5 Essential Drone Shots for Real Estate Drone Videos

Hey everyone, Mike Brick here with InsideRealEstatePhotography.com, and in this video I'm going to take you through 5 essential drone shots that I use in almost every single drone real estate video shoot that I do.
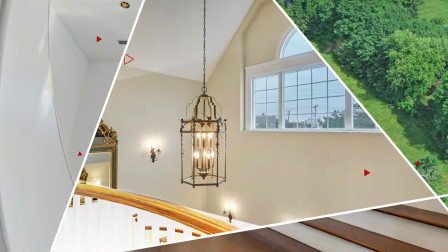When it comes to doing real estate drone shoots or pretty much anything else that I do, I stick to a pretty systematic approach. I'm a firm believer in no matter what you do, consistency in the product that you create is the hallmark of any successful business. When a client orders one of my services, they should know exactly what to expect as far as quality and content are concerned. Sure, every shoot is unique and there are slight variations, but having a sort of template for your shooting style helps with consistency in your product. I go through my process of doing a drone shoot in detail in another video I posted called How to Do a Real Estate Photo and Video Drone Shoot, and I will link to that video up on the screen right now. In this video, I want to distill that information and focus more on the types of shots that I use instead of a broader view of the entire process. Also, I'd like to illustrate with this video that it doesn't take that much more effort to think about the types of shots you're using and how you could edit those shots together so that your finished video tells more of a story instead of just being a hodgepodge of clips. It makes a huge difference in the quality of your video and how the viewer engages with it. Too often I see real estate drone videos that just seem like a random bunch of clips edited together in no particular order with some music slapped on it. Alright, so now I'll take you through the 5 essential types of shots that I use in my drone videos and how I utilize those in editing. Alright, let's get into it. The first shot we're going to discuss is the approach shot.
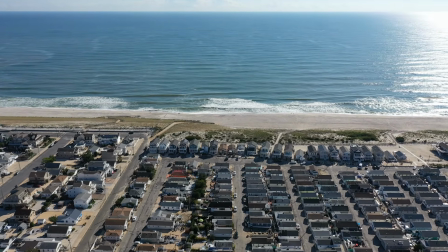This shot is typically a high and wide shot that is done by flying the drone straight towards the property and tilting the gimbal down as you approach. When I feel like switching it up a bit, sometimes I try to make the shot a little more interesting by adding a bit of a curve to it while approaching.
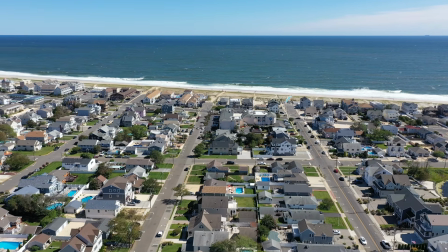This can be cooler looking, but it's also more technical of a movement with the controller, so it's easier to mess up. The approach shot is one of the longer shots that I do as far as duration and distance are concerned.
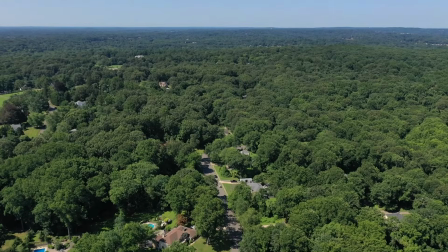So how do I utilize the approach shot in my edited video? I use this type of shot as my opening shot for literally all my drone videos.
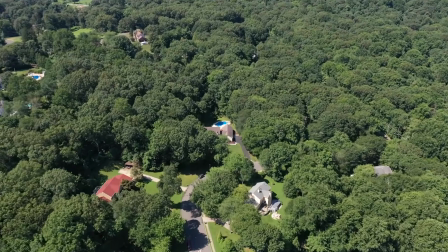The reason I do this is because it's a fantastic establishing shot.
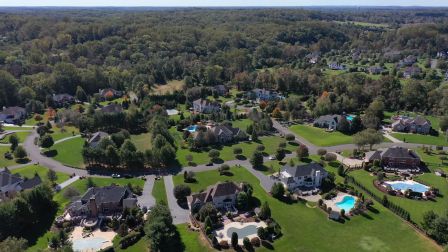It sets the scene and gives the viewer a wide view of the area and gives them a good idea of where they are and what the setting is like. Again, thinking about our shots in this way helps us tell a bit of a story with our video instead of just creating a random montage of clips.
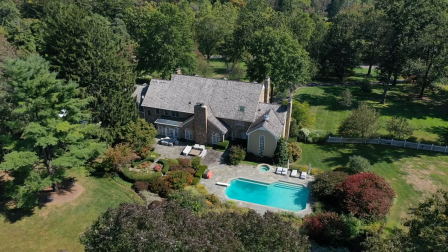I also utilize the approach shot in other ways too, lower to the ground, like towards a pool or something of that nature. The pull-away shot is just basically the opposite of the approach shot. It's a reverse shot pulling away from your subject.
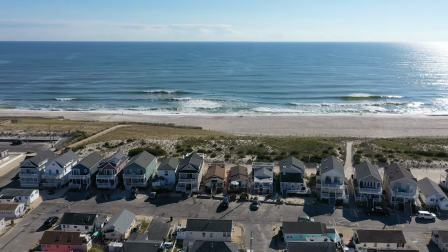These shots are interesting because as they pull away, they show more of the scene, which gives your viewers some anticipation and excitement over what the camera might reveal next.
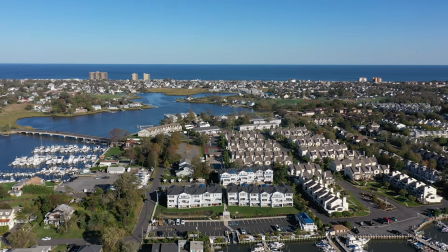I utilize this type of shot in a couple different scenarios in my videos, but the main application I use it for is the ending shot for my videos.
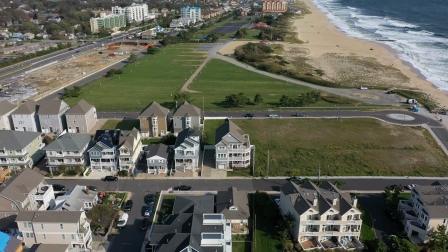Again, it's the opposite type of shot as the approach shot is that I used to start my video with, so these two types of shots make for nice bookends for the video.
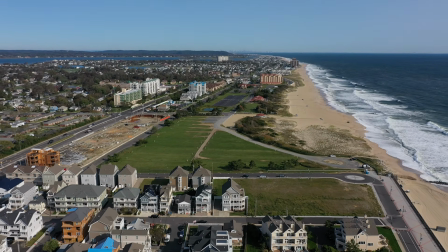Also, as a storytelling element, it communicates to the viewer now pulling away and leaving the scene, so it conveys that the video is coming to an end, so it makes for a nice final shot. Like the approach shot, I sprinkle this type of shot in amongst the closer up, lower to the ground shots for some diversity. I always find it's important to be conscious of the type of shots you're shooting and not being too repetitive, so that when you get to editing, you have a nice variety of shots to work with. So the next type of shot I want to mention is what I'm calling a sweeping shot or semicircular horizontally moving shot perpendicular to your subject.
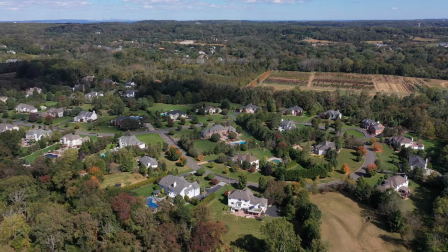This is the most frequent type of shot that I use in my videos. I use these at full height to show the surrounding area, I use these at medium height to show the size of the property,
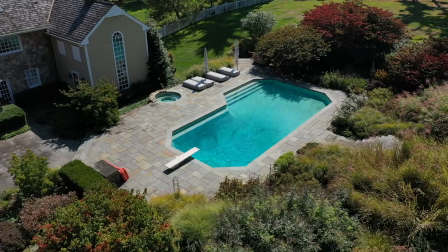and I use these at lower heights to show the house and to highlight any important features of the property that I want to spotlight. It's really just a universal shot that you could use for just about anything. From a storytelling perspective, you could say that these type of shots are the meat of the video, as I use them to capture the primary focal points of the home and property throughout the main middle part of the video.
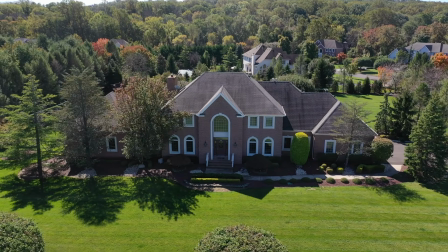If you're new to making drone videos, these type of shots do take some finesse to get smooth without any awkward movements.
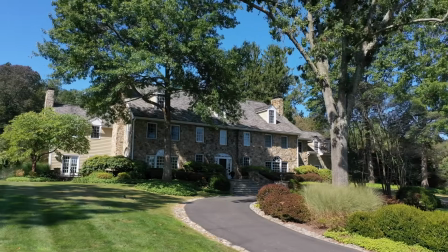I myself still have to make multiple attempts sometimes to get them right, even after quite a few years of experience shooting these type of videos. The further up in the air you are, the easier these shots are to achieve because any awkward movements are less noticeable. The ones lower to the ground are more difficult to achieve, but if you're flying a DJI drone like I am that has tripod mode, you could switch that on to help your shots look more graceful and smooth. Tripod mode is a feature that I love and I use all the time. Next up is the overhead shot, or in other words, having the drone directly overhead of the property with the camera pointing straight down.
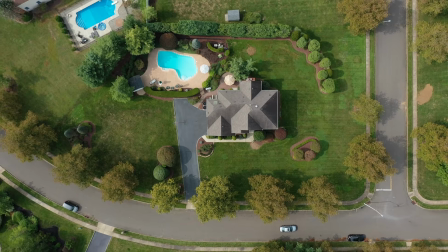With the camera and drone in this position, I simply just do a straight up rising motion. I always use this type of shot at least once in my real estate drone videos. I always loved this type of shot and I always thought it was a cool perspective and a nice way to break up the video.
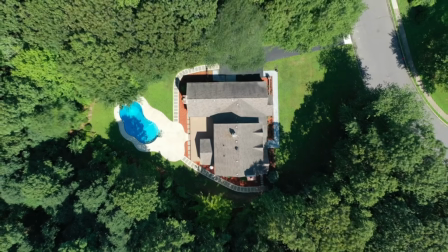I always use this type of shot somewhere in the middle of my videos as a transition shot from the lower ground shots to the full height panoramic shots.
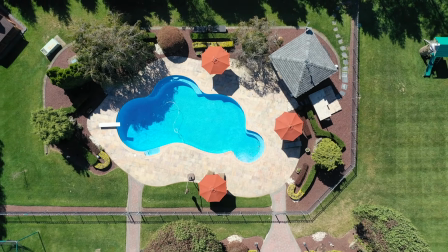I'll use this type of shot as well, again over a pool or something like that as well. The last type of shot I want to mention in this video is the reveal shot.
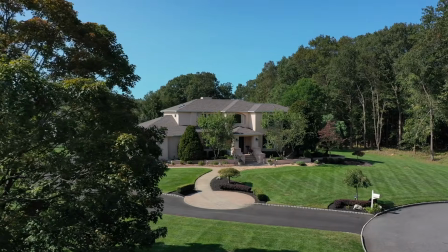The reveal shot is making a horizontal movement from behind a tree or similar foreground element to reveal your subject, such as the front of the house.
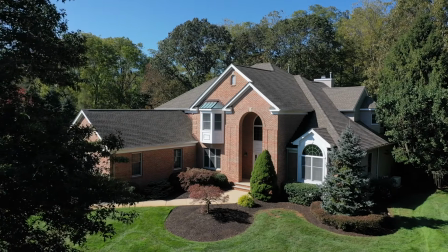Using a foreground element gives your shot more dimension and achieves the parallax effect where objects closer to the camera move at a different rate than objects further away. It gives your shot more motion and it makes for a more interesting and engaging experience for your viewers.
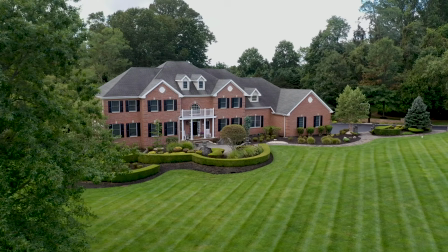I don't always use this type of shot because it's dependent on the situation. Not always is there a foreground element to utilize to achieve this type of shot. Alright, so those are the 5 essential type of drone shots that I use in my real estate drone videos to help make them more interesting and engaging for the viewer. Most importantly, I try to arrange these clips in editing so that they tell a story and take the watcher on a bit of a journey. Alright, so now that I've laid all this out and explained it, let me show you one of my edited drone videos in full as an example so you can see how I put all of this into action.